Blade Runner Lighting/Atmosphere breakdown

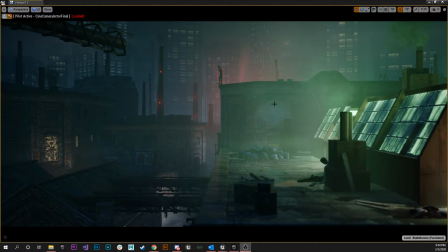Hey, today I'm going to quickly go through this how I achieved the lighting and atmosphere of this specific scene you see right here. So first and foremost, the scene was this composition, lighting,
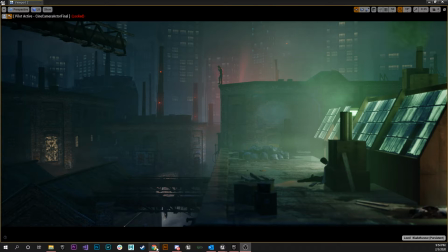and atmosphere of the scene was inspired from a shot in the movie Blade Runner, which is basically the shot on the rooftop.
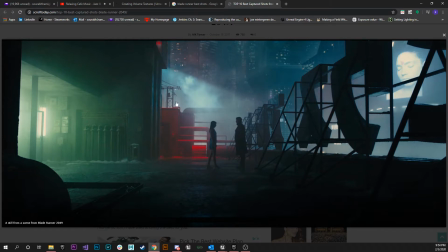I really wanted to. I love the colors, the just the lighting composition and the storytelling in this particular shot. I think it's one of my favorite shots in the entire movie, and I really wanted to replicate that and mimic that emotional or that emotion in the scene.
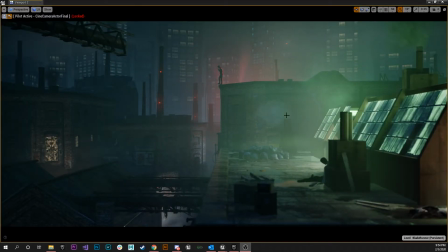And I think I did a pretty decent job of trying to get that through. So yeah, first and foremost, that was it. And the next one is like I didn't make the environment. I can patch the scene from two environment packs that I downloaded from Epic Marketplace.
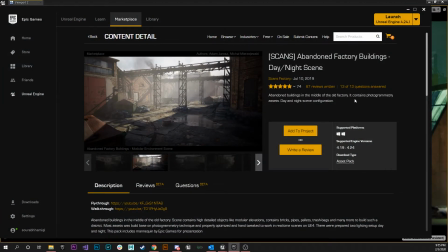The first one was the abandoned factory buildings asset pack that you can find on the marketplace,
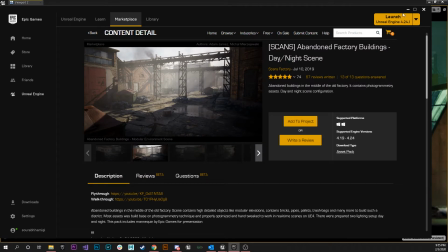and the second one I believe was the building modular uh, pieces that you could, I think, which is also free
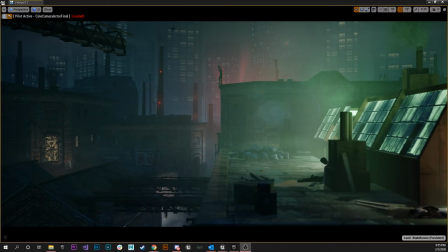a while ago that I downloaded to make the backdrop buildings here in the scene. Um, so when I got the scene, when I downloaded the asset pack, the first thing I had to do was strip away some of the
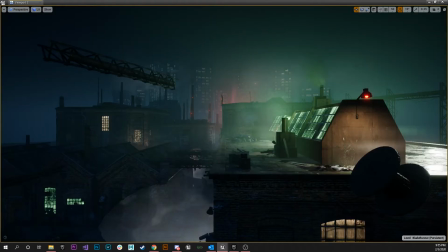props or the models or reduce the size of the map so I could
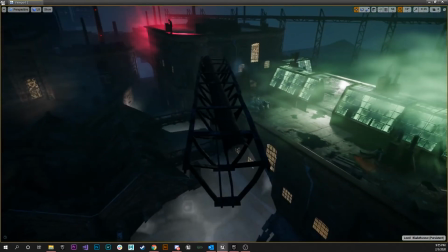my iterative process could be faster since a lot of it involves baking light and
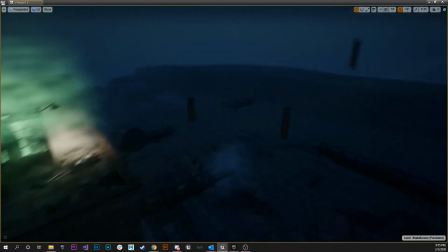just sitting and waiting, and few of the props I have, the lesser number of things I need to bake is the lesser time I consume doing that.
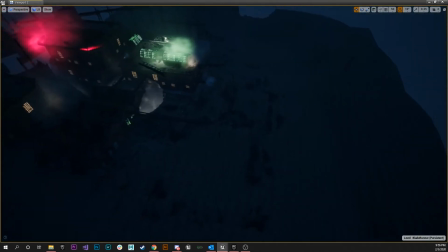So basically I took this default map,
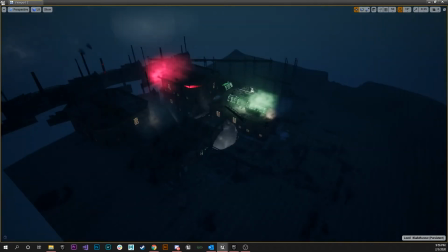I stripped away most of the sections after, obviously after I had the composition in my mind.
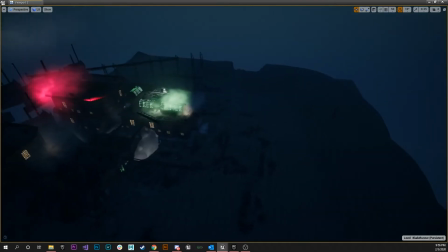I fixed on the composition and what part of the scene I wanted.
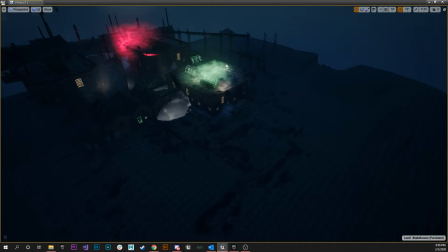So I just took away the rest of the map, took away the base lighting.
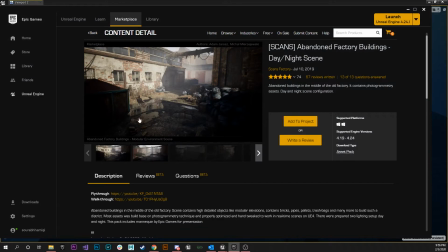I believe I used, I think, the day lighting scenario, and I just
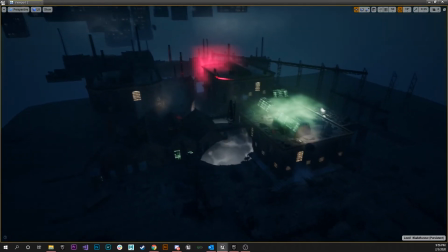basically deleted all the actors, all the lighting actors, the directional light, the skylight,
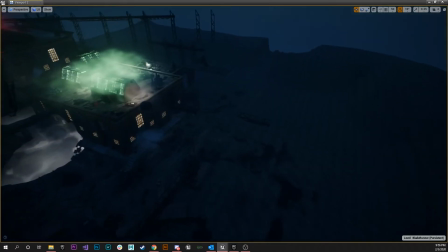etc., etc., to get rid of everything.
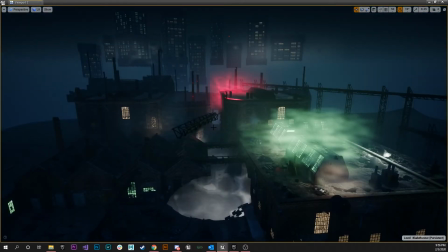So since this is a night scene, that means that there's no directional light, which means there's no sun. So this scene does not have any directional light, and it's carried mainly by local lights or
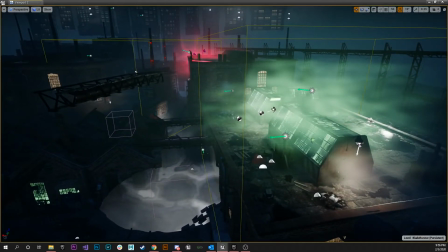smaller localized lights placed around the world or on the scene, which you can see.
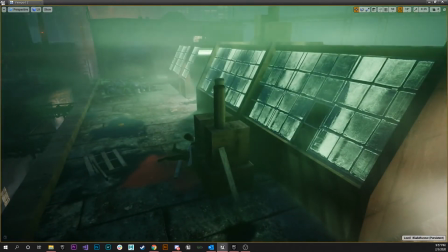And then the other main actors are the skylight,
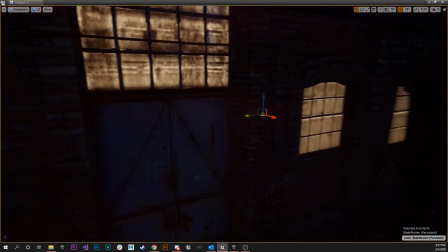which is right here.
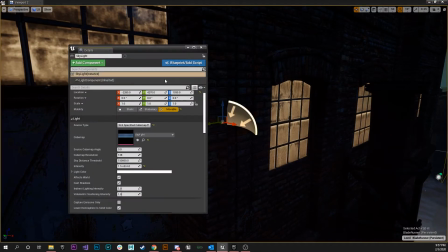And for the skylight, so the skylight actor is usually used, or we use a skylight actor to basically capture um, how the sky looks and then project that lighting information onto the scene.
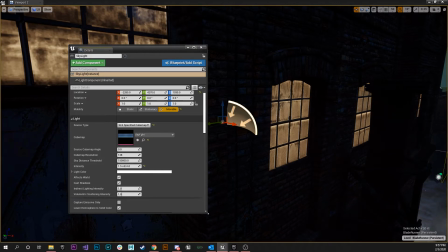But I use skylight in this specific scenario because I wanted to brighten up the shadows or the details on in the shadows around the scene. So if I were to go and reduce the intensity all the way to zero,
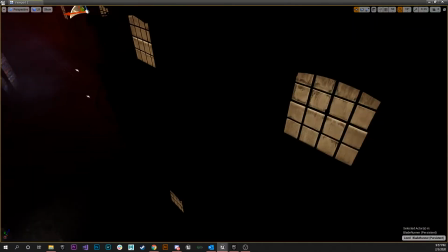you can see that all the parts in the scene or the map
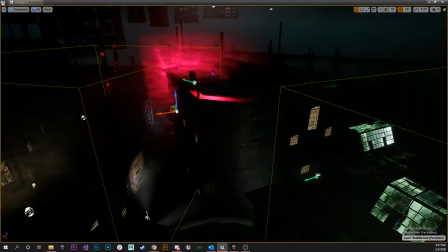which doesn't have any local lights or any lights around them turn completely pitch black.
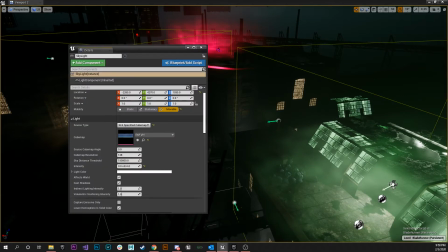So I just use the skylight for that very reason, so I can brighten it up just a little bit.